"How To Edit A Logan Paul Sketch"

The other interesting moment about this entire sequence is there's a deleted scene. Me and Logan decided to cut that joke entirely. Hello there. First of all, thank you for joining. I really appreciate it. And also, I understand that a lot of you know who I am because I work for Logan Paul.
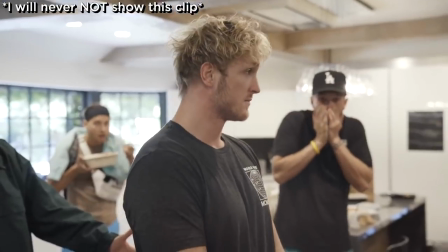And if you watch Logan Paul, it's most likely you've seen this sketch. You guys really enjoyed that sketch and I really appreciate your comments. Thank you. Now, since starting this channel, I have asked you guys what you want to see.
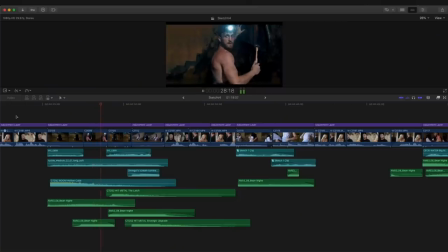And a lot of you have asked me to break down some of the videos I have made for Logan. And that is exactly what we're going to be doing. Before we do that, if you're new here or a returning viewer, make sure that you're subscribed.
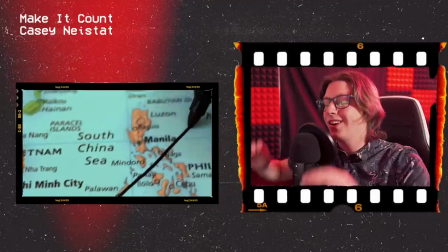Previously, I revealed how to make a David Dobrik vlog, how Casey Neistat tells stories, or how Mr. Beast optimizes his content. There is so much for you to experience it. So join everyone else who's already decided to be part of this journey and subscribe. Now, full disclosure, with these breakdowns, it's easy to assume that the creators knew that they were making these decisions at that time. But when they are creating, they do not think as in-depth or as detailed. It's instinctual. They don't know what they're doing, but instinctively they know what works. This applies to me as well.
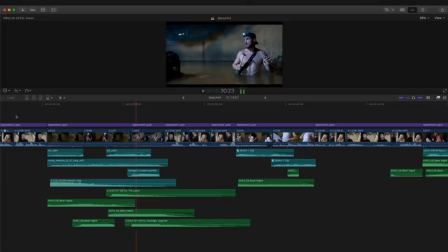When creating this sequence, I didn't know why I was making these decisions, but instinctively I knew what works because of my experiences and because of what I've studied. Even for me, this is an interesting reflection on why I have made these decisions. I feel like I've wasted enough time now. I want to show you my creative choices and how I've made this sketch.
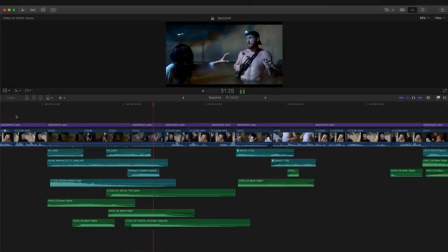Now to make things a little bit easier, I have color-coded elements of the timeline. Blue represents in-camera audio, or the dialogue. Light blue, sound effects. And green, music. So finally, getting started, let's look at the first part of the sequence.
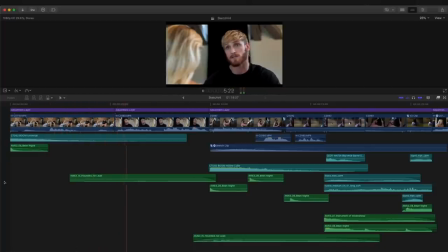Alright baby, I gotta tell you something. What is it? Okay, so this is gonna sound so stupid, but the other day I was fixing that hole in the well.
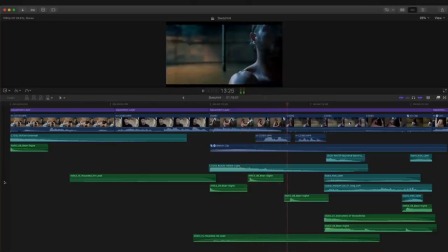when all of a sudden I felt the presence.
What are the two most famous horror themes ever? Psycho and Jaws. What do they have in common? Rhythm. The best example of rhythm in this sketch is that sounds.
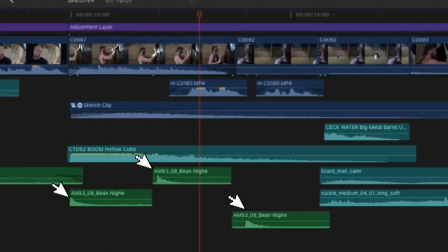I played them at specific points that gave rhythm. It literally plays like a metronome throughout the sketch.
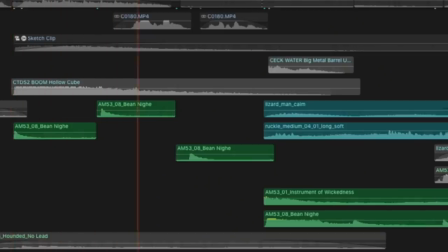One, two, three, four. One, two, three, four. One, two, three, four.
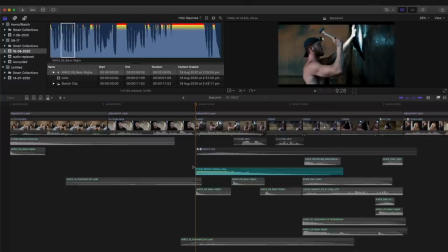I also wanted to make the entrance of that shot quite dramatic and so I added in a type sound effect. That sound effect is adding to the dread and the tension. It's enhancing the feel.
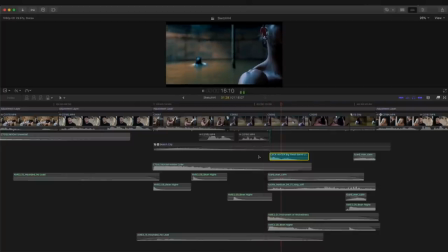For this moment I just used some water movement and of course just some lizard noises.
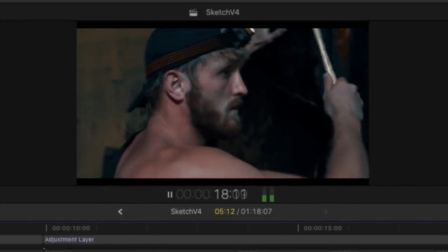But because I continued the sounds over Logan's shot as well He now seems a lot more vulnerable And we're also seeing it from his perspective I don't particularly want to focus too much on visual effects I want to spend more time on how you can use editing to tell your story But it doesn't mean I'm going to ignore when I use visual effects to tell the story First I had a friend cut out the ghost And
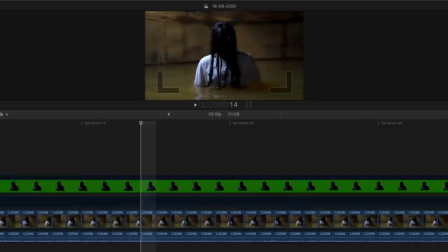put her in front of a digital green screen What I did behind her is frame by frame Had the background distorted
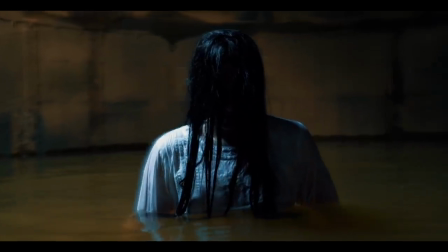the ghost on top who would then not be affected by the distorted background therefore enhancing the
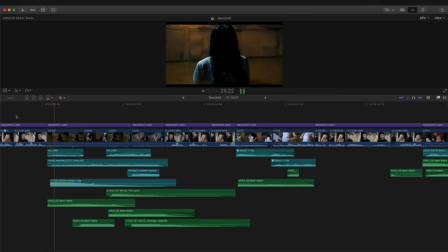idea that she's a supernatural being first i wanted to create another visual effect to make her seem more supernatural so i use the motion tracking software so she stays in the exact
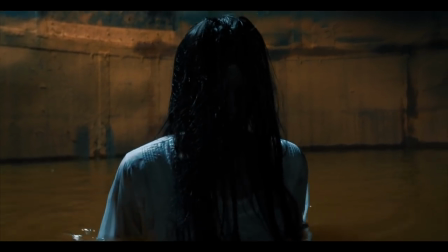same spot in the frame while the rest of the background becomes distorted the most famous example of this effect is the beats by dre ad i use that same tunique onto the ghost of course now i then start using the music to escalate.
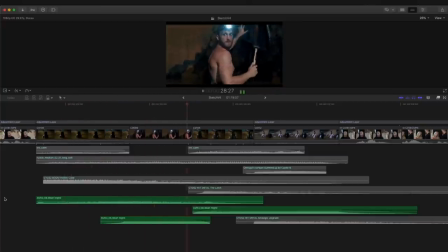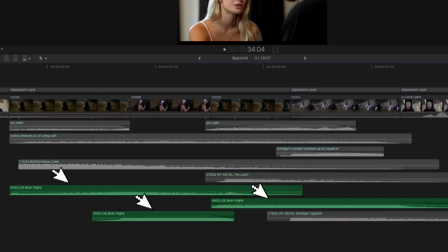As you can see, I actually used three different points of the track to what I wanted it to be. I'm a victim of this as well, but it's really easy to allow the pacing of the track to dictate your own cutting.